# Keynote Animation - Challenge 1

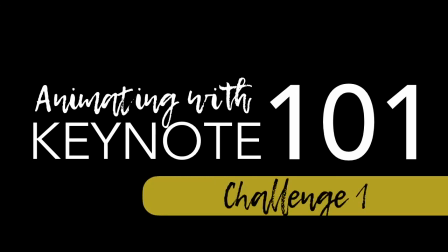0:06 So welcome to challenge number one. Challenge one is to animate a favorite poem, quote, or phrase.
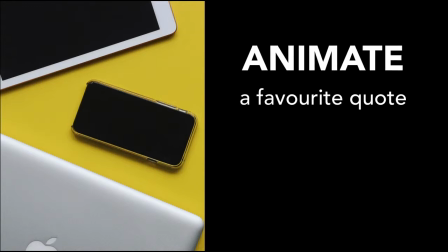0:15 So you're going to need a few things to do this task. To have a favorite quote, choose what you want to emphasize in that quote, and then also a background image that you think you would like to put the quote on.
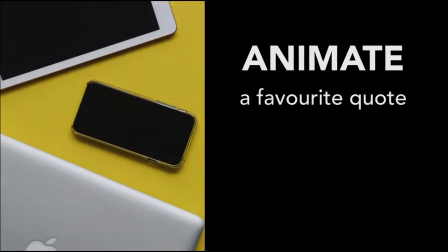0:27 You can always use a colored background.
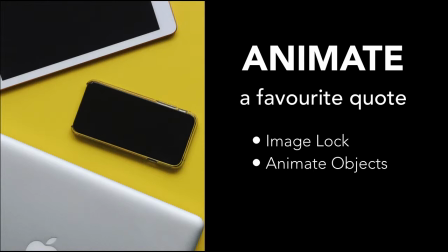0:30 Tech-wise we're gonna look at how we can lock an image so it doesn't get in the way and how we can animate objects
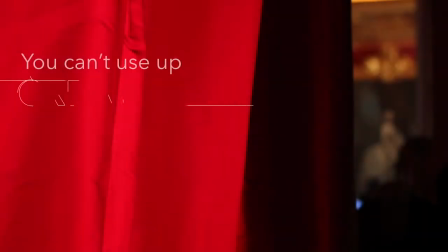0:37 and set timers the end goal is a clip like this so
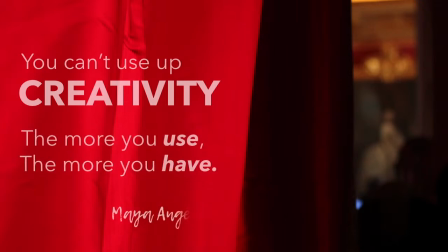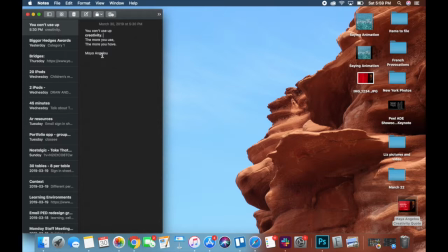0:51 to start off i have my quote ready to go a poem actually from Maya Angelou i've already figured out what i want to emphasize and i have my picture on my desktop just to make things a little easier for me so as i open up keynote i'm going to look to create a new document.
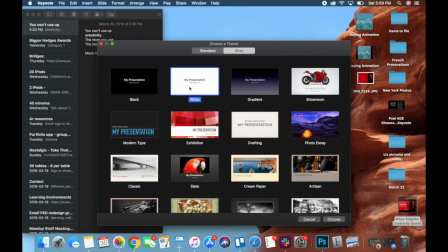1:15 I like to use the white or the black background when I'm animating just because I often put pictures in the background. The format of your slides is really up to you and where you're sharing your creation.
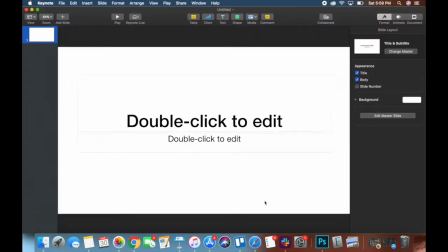1:27 Remember you can also create your own custom sizes which really helps.
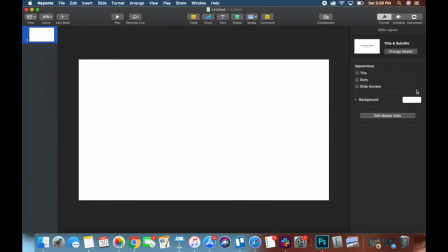1:31 Again to kind of manipulate the page I always try to zoom out on the slide so I can see the area as I'm animating
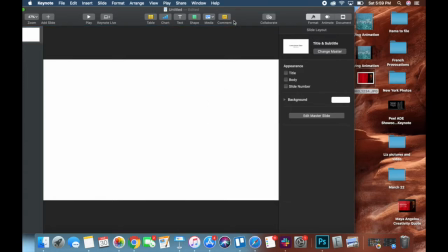1:38 and I'm a little lazy so I just drag the picture on to my slide so that I can manipulate it.
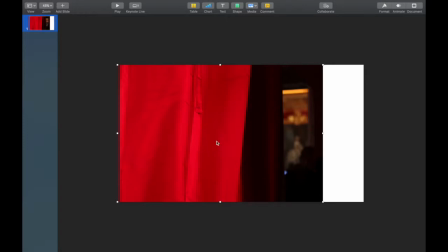1:50 Now if I double click on that picture I'll be able to access the edit mask which will just allow me to
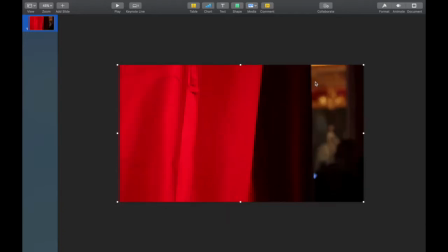1:56 frame that picture frame for my slide and Movie Magic made that a lot faster.
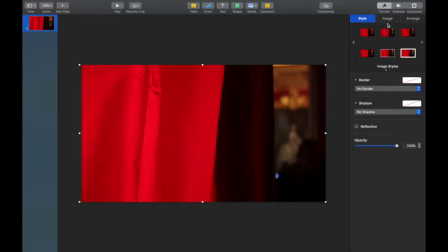2:02 Now having that picture selected I'm going to go choose a range and I can lock the picture down now it won't move as I add other objects to my animation so I'm ready for the text so
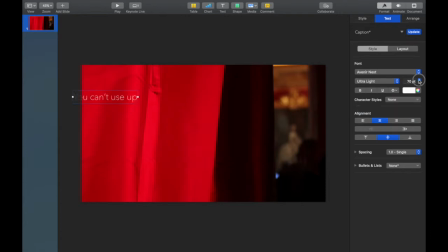2:16 after choosing the text box I look through the fonts I liked the font because it was pretty clean I didn't want it to be too harsh so I played with just some of those settings that show up in a format toolbar I want creativity to stand out
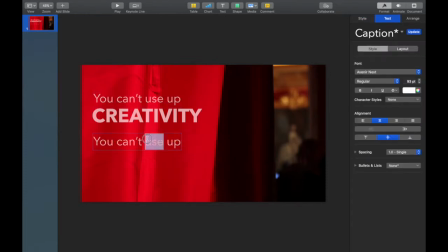2:32 really boldly so I've made that a bit bolder and then I want the more you use the more you have to kind of feel a bit symmetrical so the phrases are going to look identical except for that word at the end and
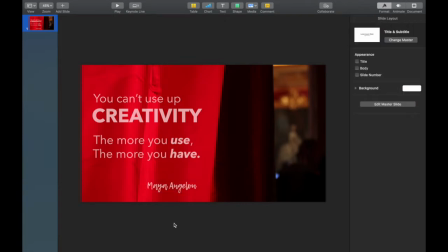2:49 of course I want Maya Angelou to really stand out so I'm using a different font to make her name stand out now that I'm happy with the layout I can get into the animations.
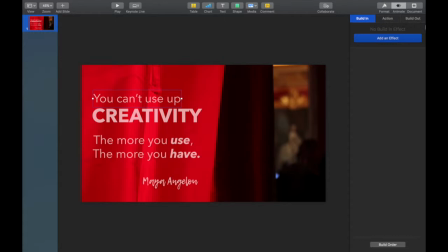3:04 So having an object selected, I go to my panel on the right and look for those different animation options. Even though there's three different types, we're gonna focus on the build-in today just to keep it simple. So I love the typewriter for quotes. It brings each word up, really emphasizes those sentences.
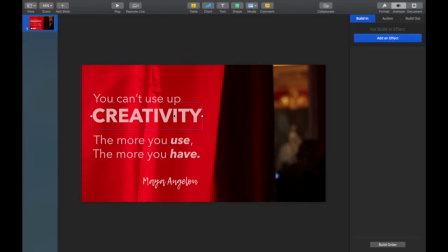3:24 A great animation when we're animating quotes. When I look at creativity, I really want it to stand out. Again, it's what I'm trying to emphasize so there's some very special animations on the bottom I usually steer clear of them
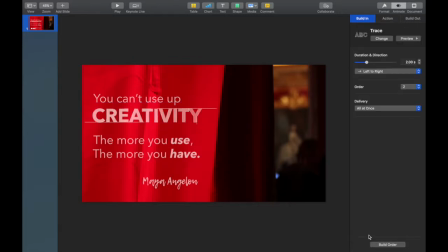3:38 but I love trace and for this clip it really focuses in on the creativity if it's a little too fast I can always tweak it the more you use and the more you have I want there to be some symmetry there so I'm going to definitely use the same animation and
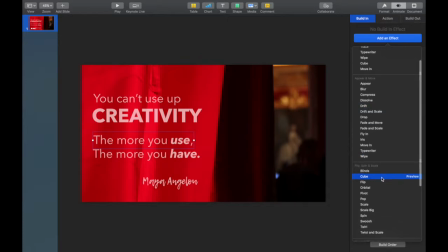3:59 one of my favorites is cube because it rotates in. Now I want to change that setting to top to bottom. Every animation will have its own panel there and give you the choices that are available.